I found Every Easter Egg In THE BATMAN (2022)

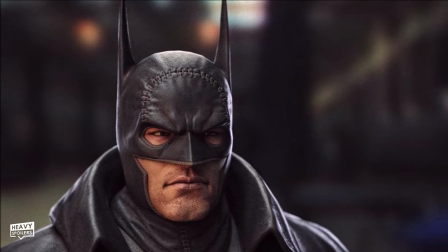Now, speaking of Arkham Origins, the Batsuit feels like it's based on elements of that, however, it also brings in certain aspects of the suit from other iterations.
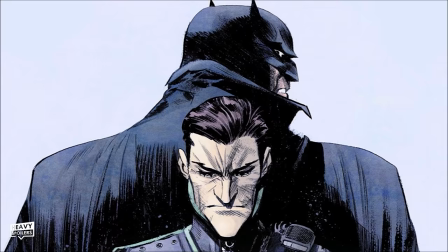The cowl looks extremely similar to the one from Gotham by Gaslight, and this also had a collar.
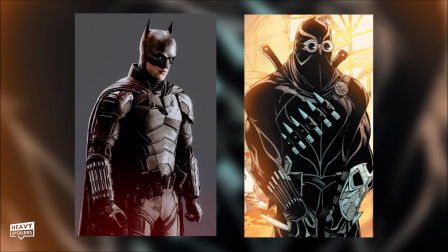This appeared in Batman White Knight, and the darts on the wrist are also something that the Talons used in the New 52.
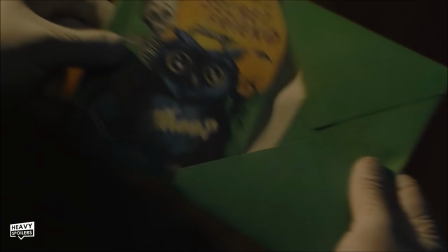These were used as assassins by the Court of Owls, and we also get a potential nod to these in the first clue, which has an owl on the front of the card.
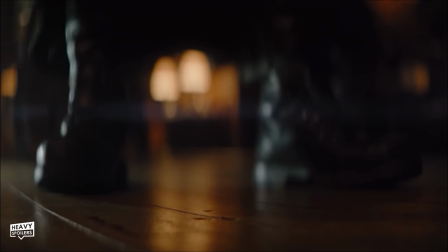Batman walks through the scene with a strong focus on his feet, painting him out like he's almost a character in a Western movie, which is later mirrored at the end of the car scene. Now it's... Hold on. What's this?
Riddle me this. What do Paul's wife and his subscribers both say about him? He finishes quickly.
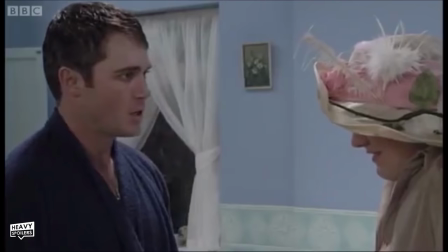God damn it, Riddler! Now it's at this point we meet Commissioner Pete Savage, played by the Savage Trevor from EastEnders.
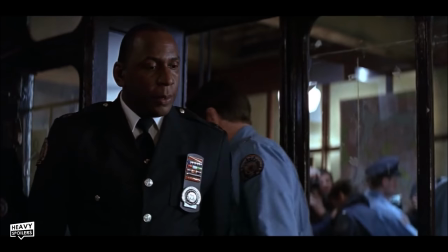In the comics, it was Commissioner Loeb who was murdered in the book Dark Victory, and they might have changed it up because Loeb was the commissioner in Batman Begins.
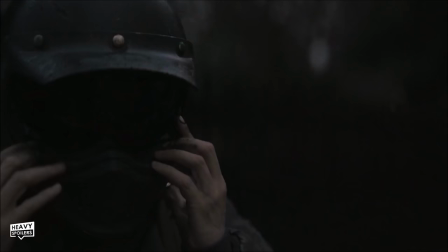Throughout, Batman very much disregards the Bruce Wayne side of his life, and he rides around the city on a motorbike.
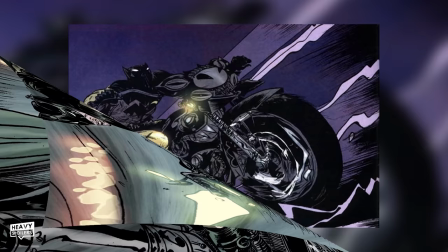I feel the movie very much also pulls from elements of Batman Year 100.
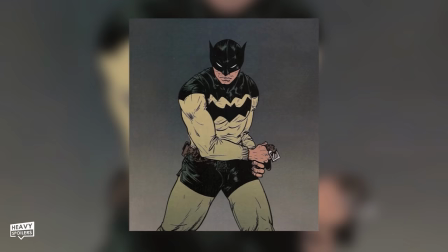This is a great graphic novel set in the future in which Batman rides around Gotham on the back of a custom motorbike.
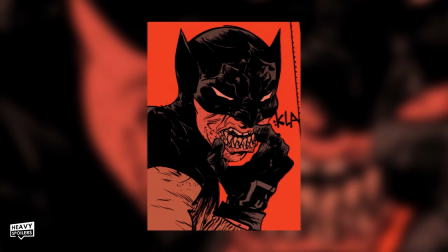He's very much a mechanic that also uses horror motifs from the movies to scare his prey, much like what Pattinson's version does. Now, Batman returns to his base of operations called Wayne Terminus.
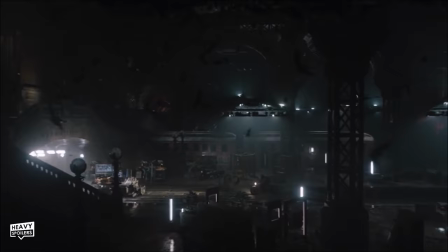This is revealed to be a disused train station created by the Waynes, similar to the monorail that they built in Batman Begins. Having a train line under the city would allow Batman to travel under it without going under the surface, and it's a strategy that he's also used in the comics.
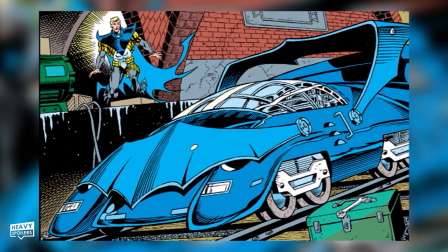During the Nightfall arc, John Paul Valley, who took over the cowl, fitted his Batmobile with wheels that could run on train tracks, and he constantly rode around on them under the city.
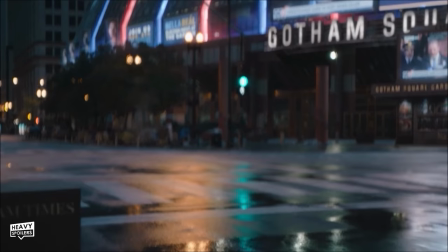Bruce mounts a bike similar to the one that he had in Zero Year, and he rides past Gotham Square Garden, which has Bella Real adverts up at it.
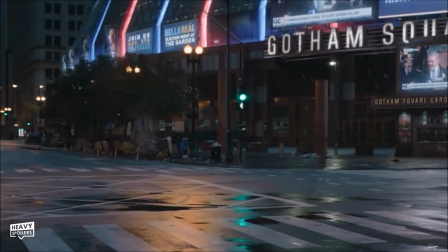This is where the final battle takes place, and we can see it showcasing the upcoming election night.
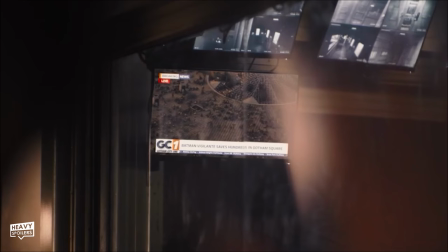Bruce passes by here later on when he's following Selina from her apartment, and it slowly teases this is a major location. We catch my boy has an emo haircut, and though this gets memed on a lot, I actually think there's a specific reason for it.
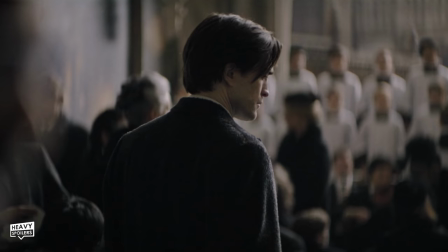In the New 52, Bruce shaved his head, so it was one thing he didn't have to worry about, and maybe he grew it long because he doesn't care about his appearance or have time to cut it.
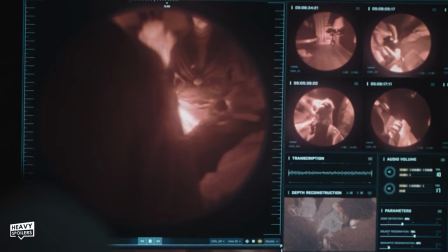Bruce plays back the night, and he then jots down the narration that we've just heard.
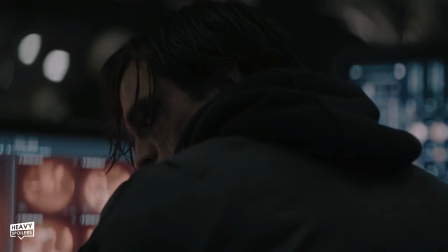At one point, we can see his contact lens also creates a transcript so that Batsy never misses a trick. Bruce
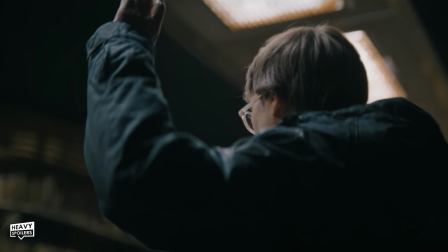ends up looking over his shoulder to the news announcement, and this shot is later mirrored in the reveal of the Riddler,
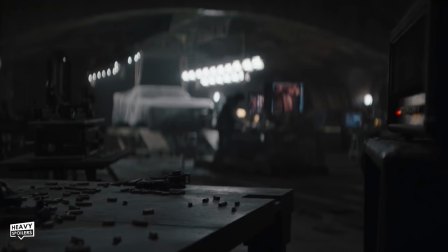hinting to us at how the two are linked. As Alfred descends, we can catch the Batmobile engine and the car itself sit under a top.
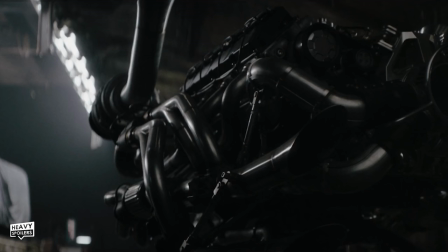We get shots of this lace throughout the cave at several points in the movie, and it very much hints at its reveal. Alfred looks over the video of the child, and clearly this reminds him of a young Bruce who he feels like he failed.
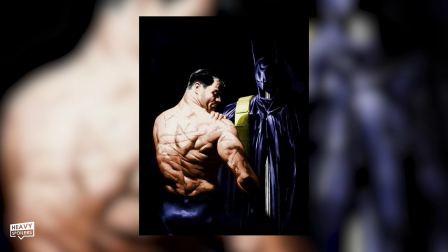Now we get Bruce coming out of the shower and can see that he's got a heavily scarred back. This is a nod to the Alex Ross piece of art, which also had similar cuts on it.
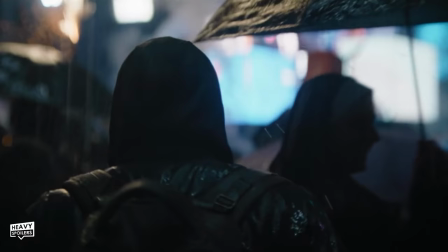I love the camera work here, and throughout the film there's several scenes where we follow characters from behind, such as Gordon, Selina, and of course Bruce.
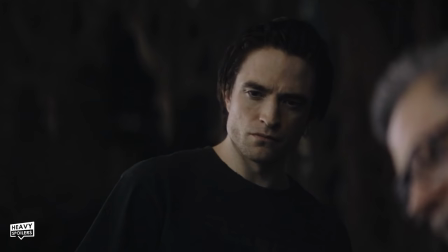Lots of feelings like we are voyeurs ourselves, and it very much adds to moments like this.
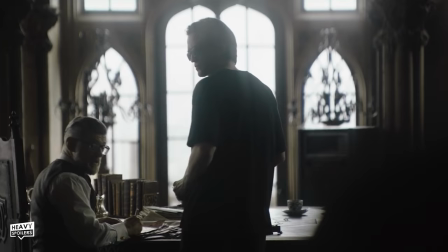Now Bruce has very much become a nocturnal animal, and upon seeing the sun for the first time, he has to cover his eyes with sunglasses.
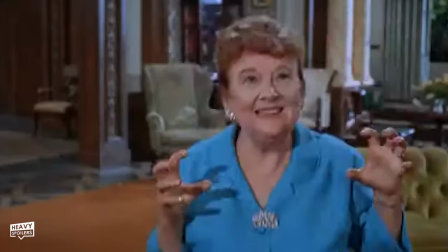At this point we meet Dory, who I kind of feel like might be a nod to Aunt Harriet from the 1966 Batman show.
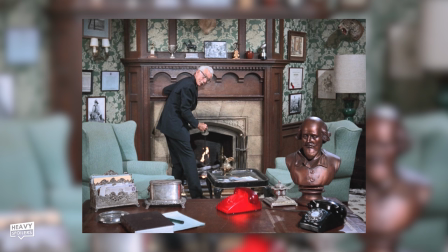We get a much clearer Easter egg that pulls from this later on, when we catch the Shakespeare bust next to Alfred.
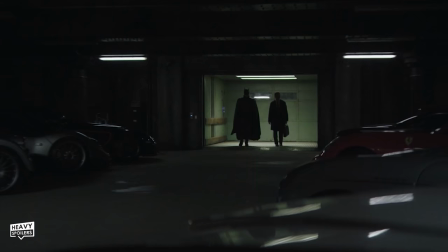This was a big part of the show, and I love how Reeves included it. After cracking the cipher, they head to the mayor's garage, which is filled with expensive cars.
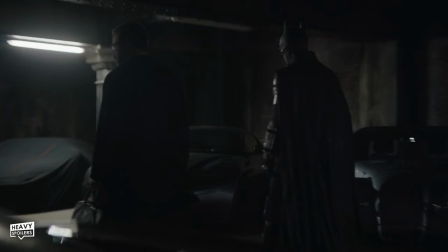Gordon says, I guess it's good to be the mayor, and clearly he could only afford these if someone was lining his pockets.
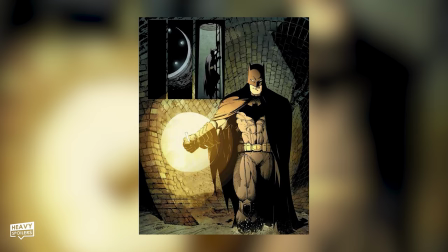Now during his search, Batman busts out a tube light, which he carried in the New 52 and also Earth 1.
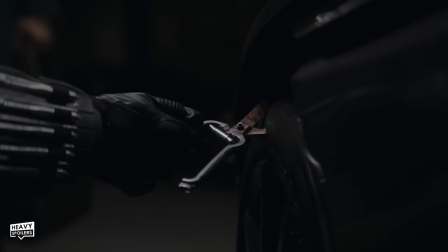In the tire of an Aston Martin, they find the weapon used to sever the mayor's thumb, and a thumb drive with his thumb attached to it.
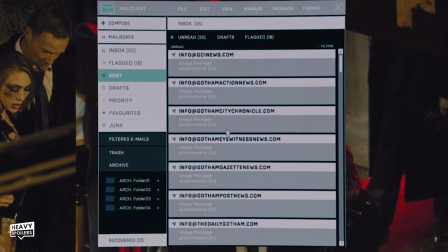Hehehe, thumb drive, heh. Should have turned off Wi-Fi though, because activating it sends out emails to everyone, including the Gotham Gazette,
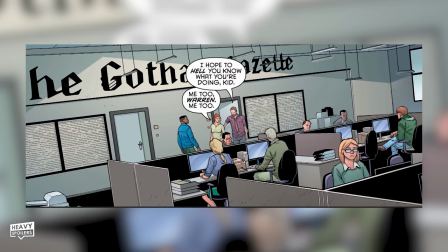a newspaper that's popped up in the animated series, in the New 52, Black Casebook, and a lot more.